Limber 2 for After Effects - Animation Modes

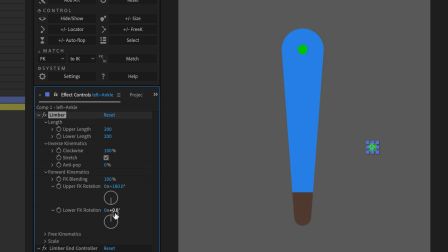You can't animate the lower section moving across the upper section, like this, which we call scissor action, and you can't animate the lower section moving across the line of the upper section like this, which is called breaking the joint. But you can animate these things on FK and FreeK.
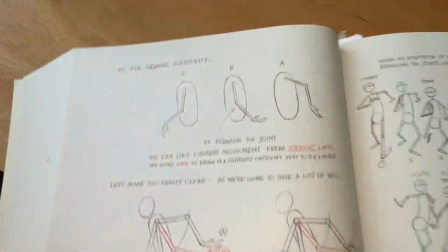In the Animator Survival Kit, Richard Williams talks about how to break the joint and lead with the elbow.
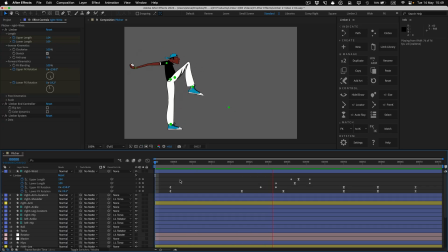This baseball pitcher's arm movement is a real fling, so it does both. The elbow starts out behind the wrist, but since it needs to lead the movement upwards,
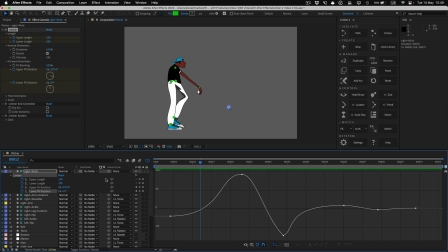it breaks the limb slightly for the first time here, where you can see the lower FK value goes from negative to positive. Then at the back of the swing, the upper FK rotation changes direction quite abruptly on this keyframe here,
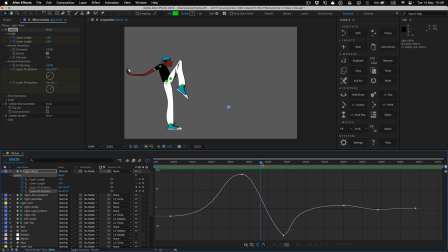and a couple of frames later, the lower FK passes back into the negative, making another break in the joints. At the moment of full extension, there's a slower and more subtle break because the arm is stretched out, and then a very slight series of breaks as it dangles loosely.
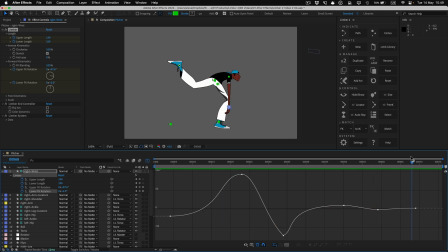It's important to check the arcs of your character's elbows and knees, as well as the wrists and ankles. You can do that by adding a locator, setting it to joint location, and then using our freebie tool Arc Checker on those locators. FK will tend to make clean, elegant arcs on both points of the limb.
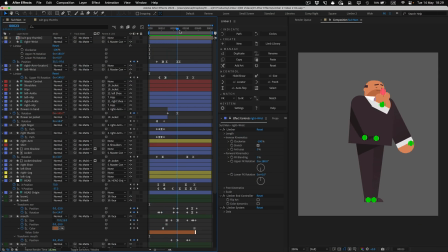This character needs to pluck the flower from his buttonhole and hold it out to the other side, like the pose in this thumbnail. I'll set keyframes for the end controller's position and clockwise values, move them back in time, and then set the second pose, which I can only do by inverting the clockwise value.
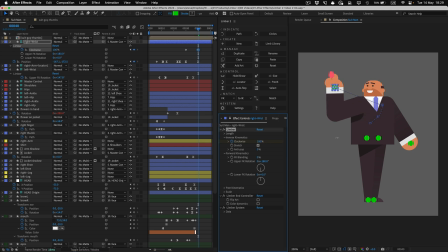But that's going to shorten the limb in the animation, which won't work. What we need is that scissor action, where the lower part of the limb crosses over the upper part. Since we've set poses in IK already, I'll use the match FK to IK function to quickly set the FK rotations.
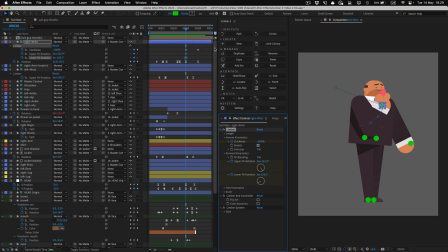I'll turn on their stopwatches, come over to the other pose, match again, and then turn up FK blending. When I scrub through, the matched FK values have produced this big swing in the lower section, but it's an easy fix.
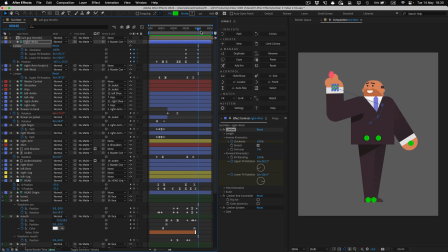The lower section is rotating the wrong way,
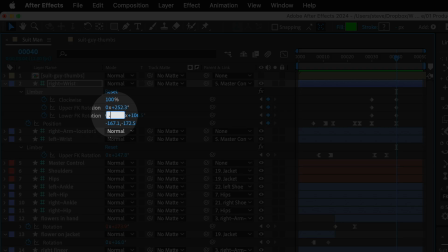so I need to enter -1 in this box here to subtract 360 degrees from the lower FK rotation.
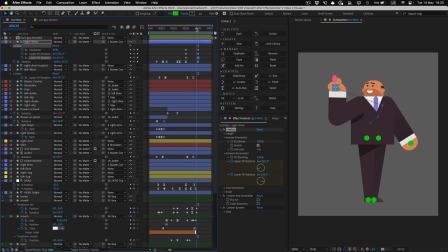Then the scissor action runs the right way.
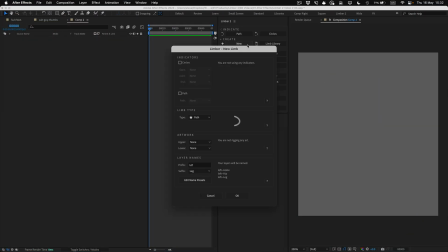I'll make a new comp and a new limb to show you the basics of FreeK Mode.
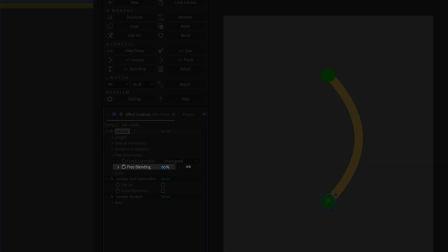Unlike FK, you can't just use FreeK by dialing up the free blending property.
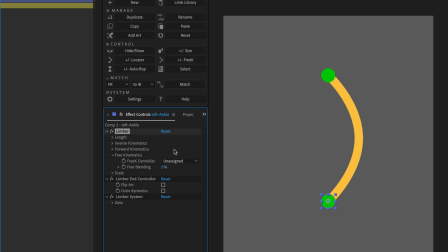Instead, you have to assign a FreeK controller to the limb by clicking the FreeK button. That assigns a FreeK controller to the limb at the position of the joint, and it'll set the free blending to 100% for you. So now, as you move the FreeK controller around,
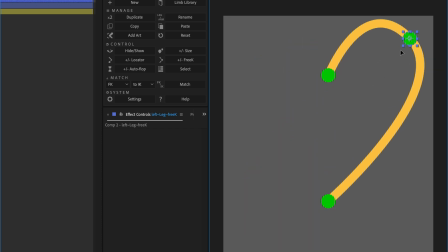the limb ignores its length values completely and stretches to wherever the three controllers are.
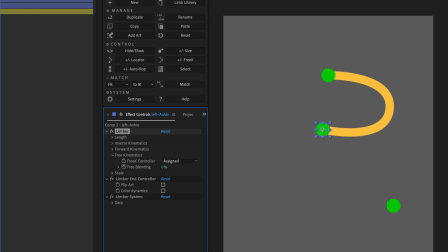If I dial down free blending, the limb blends back over to the IK pose, or if I was on FK, it blends over to the FK pose. You can parent FreeK controllers to any other layer except locators on the same limb.
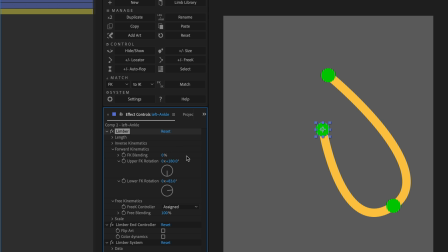To remove FreeK from a limb, just hold Alt or Option and click on the FreeK button.
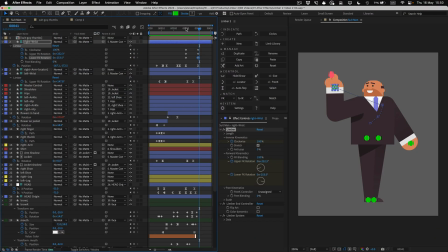Coming back to this character, if we wanted to make the same movement that we just animated before, but have it lead with the elbow, it would be tricky to do that on FK, but it's easy to do on FreeK. I'll add a FreeK controller to the limb and set a keyframe on its position property at the end pose.
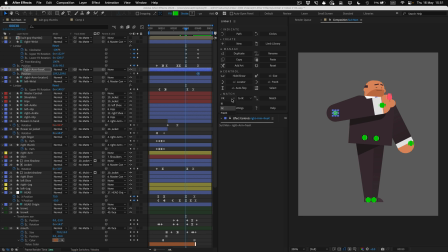When I navigate to the earlier pose and find the elbow sticking out like this, I just need to set the drop-downs to match FreeK to FK and click the match button. Now the movement pretty much matches how it was on FK.